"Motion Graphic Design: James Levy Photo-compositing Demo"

got radiant and then i darkened it because i knew this frame was gonna have you know a heavy light source i decided that the light source
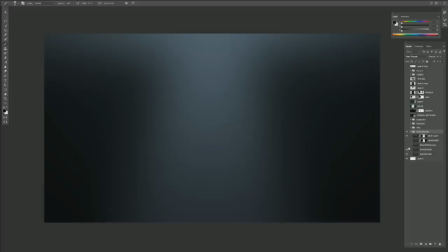11:49 was gonna come from the top and i blurred it and this is what i just decided to start with knowing fully well that this gradient that i always start with changes like it's almost like me putting down like a wash i see what you're doing you're just laying down the background yeah okay you've
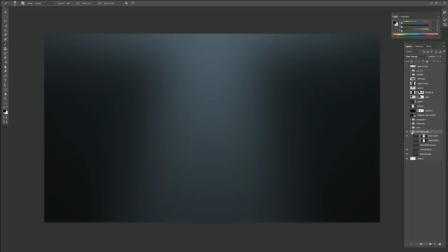12:07 got to put a first step somewhere and so mine's always just a gradient okay beautiful um so what i did was i actually went ahead and
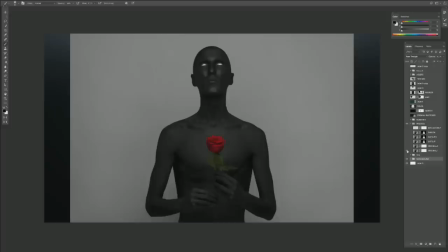12:14 i found i was you know i didn't know what i was gonna make and i decided just have a look around see if i could find something weird and i found this
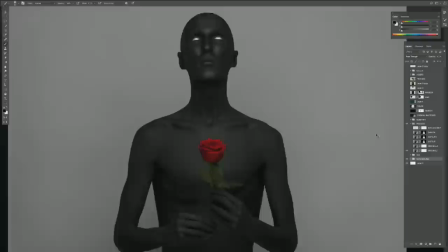12:22 and i thought this was rad so is this a cg model um i just found it online okay yeah i i'm
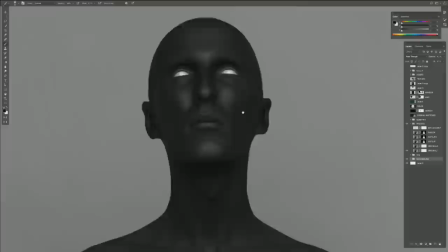12:30 assuming it's a cg model actually it's uh no i think it's i think it's a person i don't know that looks like 3d to me it looks a
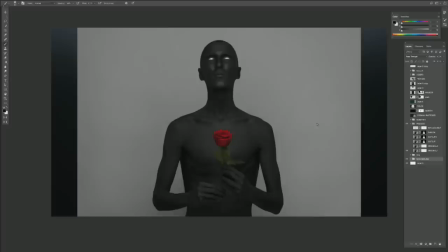12:39 little creepy well i found it you found it and i was very excited about it so i found it normally like the main thing that i always focus on when working on style frames is you know it's a lot of cutting out and I make sure that my elements are
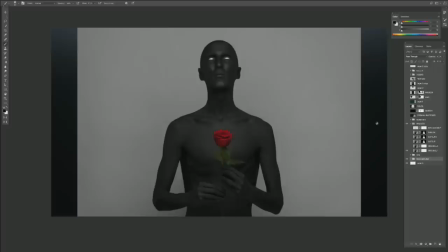12:55 cut out really well like as long as your elements are cut out well and you light things well the bare bone your frame is going to look really
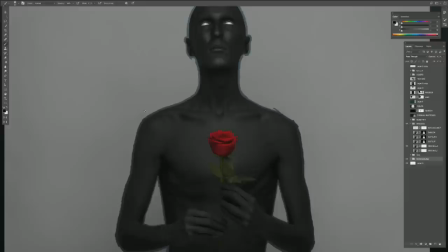13:01 good so how I do it is I do it a very weird non-traditional way is I go ahead I have another version of it where I take my erase tool
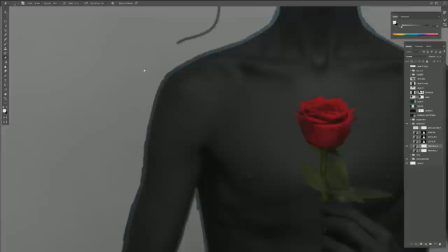13:16 yeah there you go i take my erase tool and i just come around the whole object like this
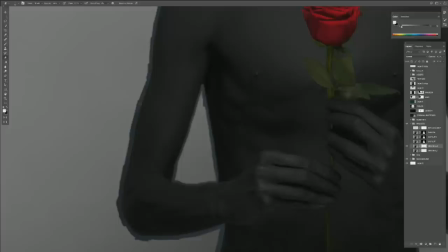13:23 you know i just and i and i do it because i want to match the blur of things like sometimes the edges of things aren't sharp so it looks really weird if you have an an object that
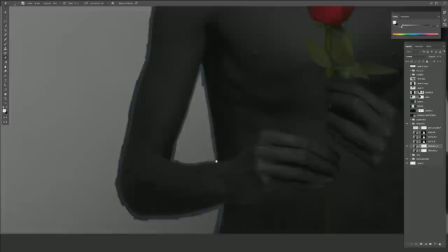13:33 doesn't has it has a has a kind of blurry fluffy edge and you go and you use like a lasso tool so i kind
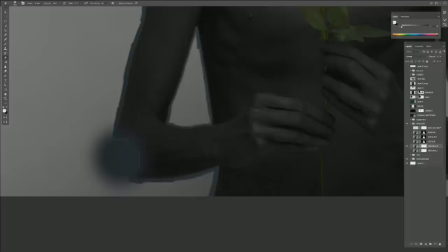13:40 of go ahead and match it so almost like i have it here so if i so are you painting in the layer mask yeah I'm erasing
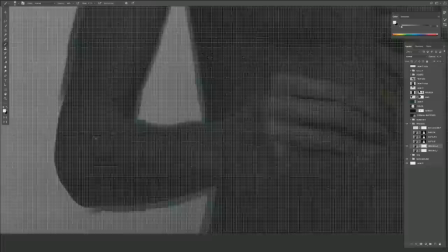13:48 I'm erasing away from it so let me just so
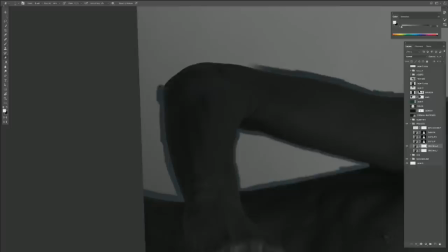13:53 yeah so I come in here and I make a mask and I just quickly go around the whole thing with my eraser tool and I just make sure that you
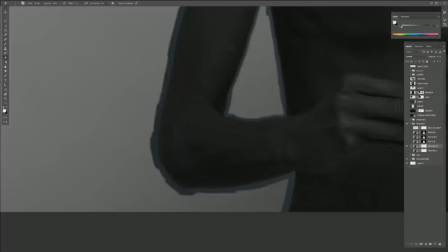14:06 know and I I just kind of do that mm-hmm and once I have that once I have that like that I then take the lasso tool and then I just
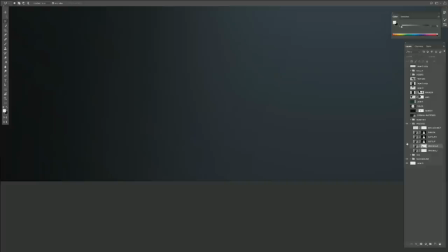14:14 steamroll around your garbage map the yeah okay and so it you know ends up looking like that and i make sure that
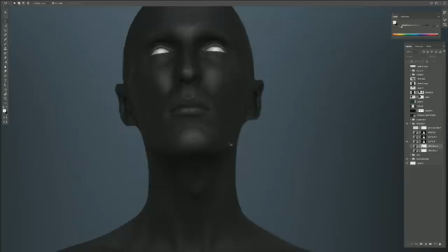14:23 i don't i don't do anything until my my my first image is really
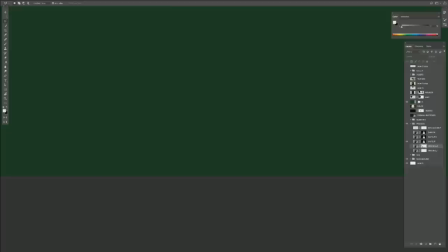14:28 like clean and i go in and i check it i even put like a green background behind
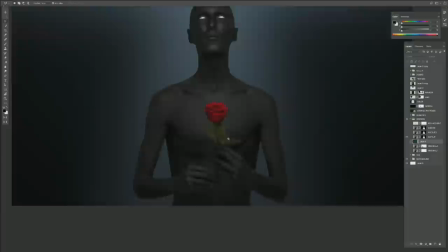14:33 it which is always in my it's always here just to double check that everything's clean um so once i get that image
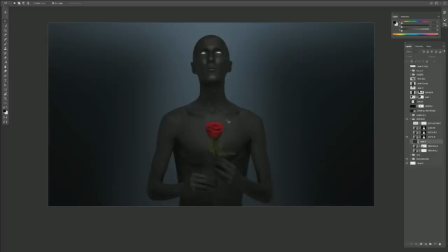14:42 especially if i'm doing a personal frame like that one that you pointed out with the house now i'm getting an idea of what i want this to look like so i thought it'd be kind of interesting to have this guy standing in like a fire blazed
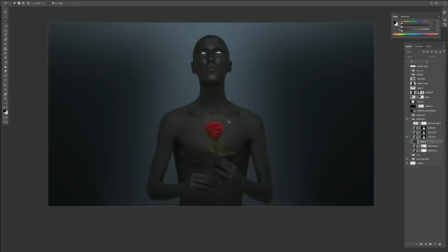14:56 environment and i thought it'd be really cool to have i knew that the flower was going to change i didn't want it to be a rose um and i didn't quite yet know what that was going to be so what i did was um i duplicated the image just to darken and i
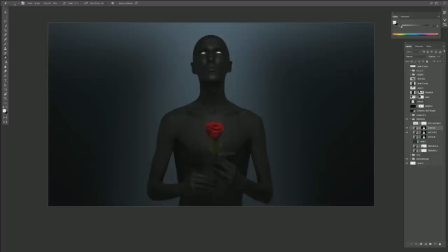15:11 erased some areas where you know they have some light already on it so like on the forehead here because the lights coming down just kind of hitting it and keeping the interesting areas and then I just quickly duplicated this I kind of just covered this for a second because I knew this was
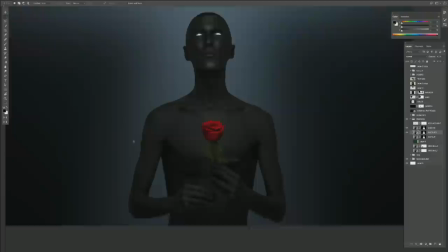15:29 gonna go okay and all I did with that was you know I came into my original image and
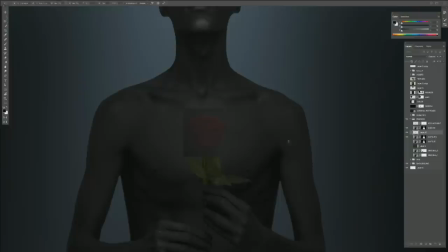15:37 I grabbed this was right by it copied it put it over like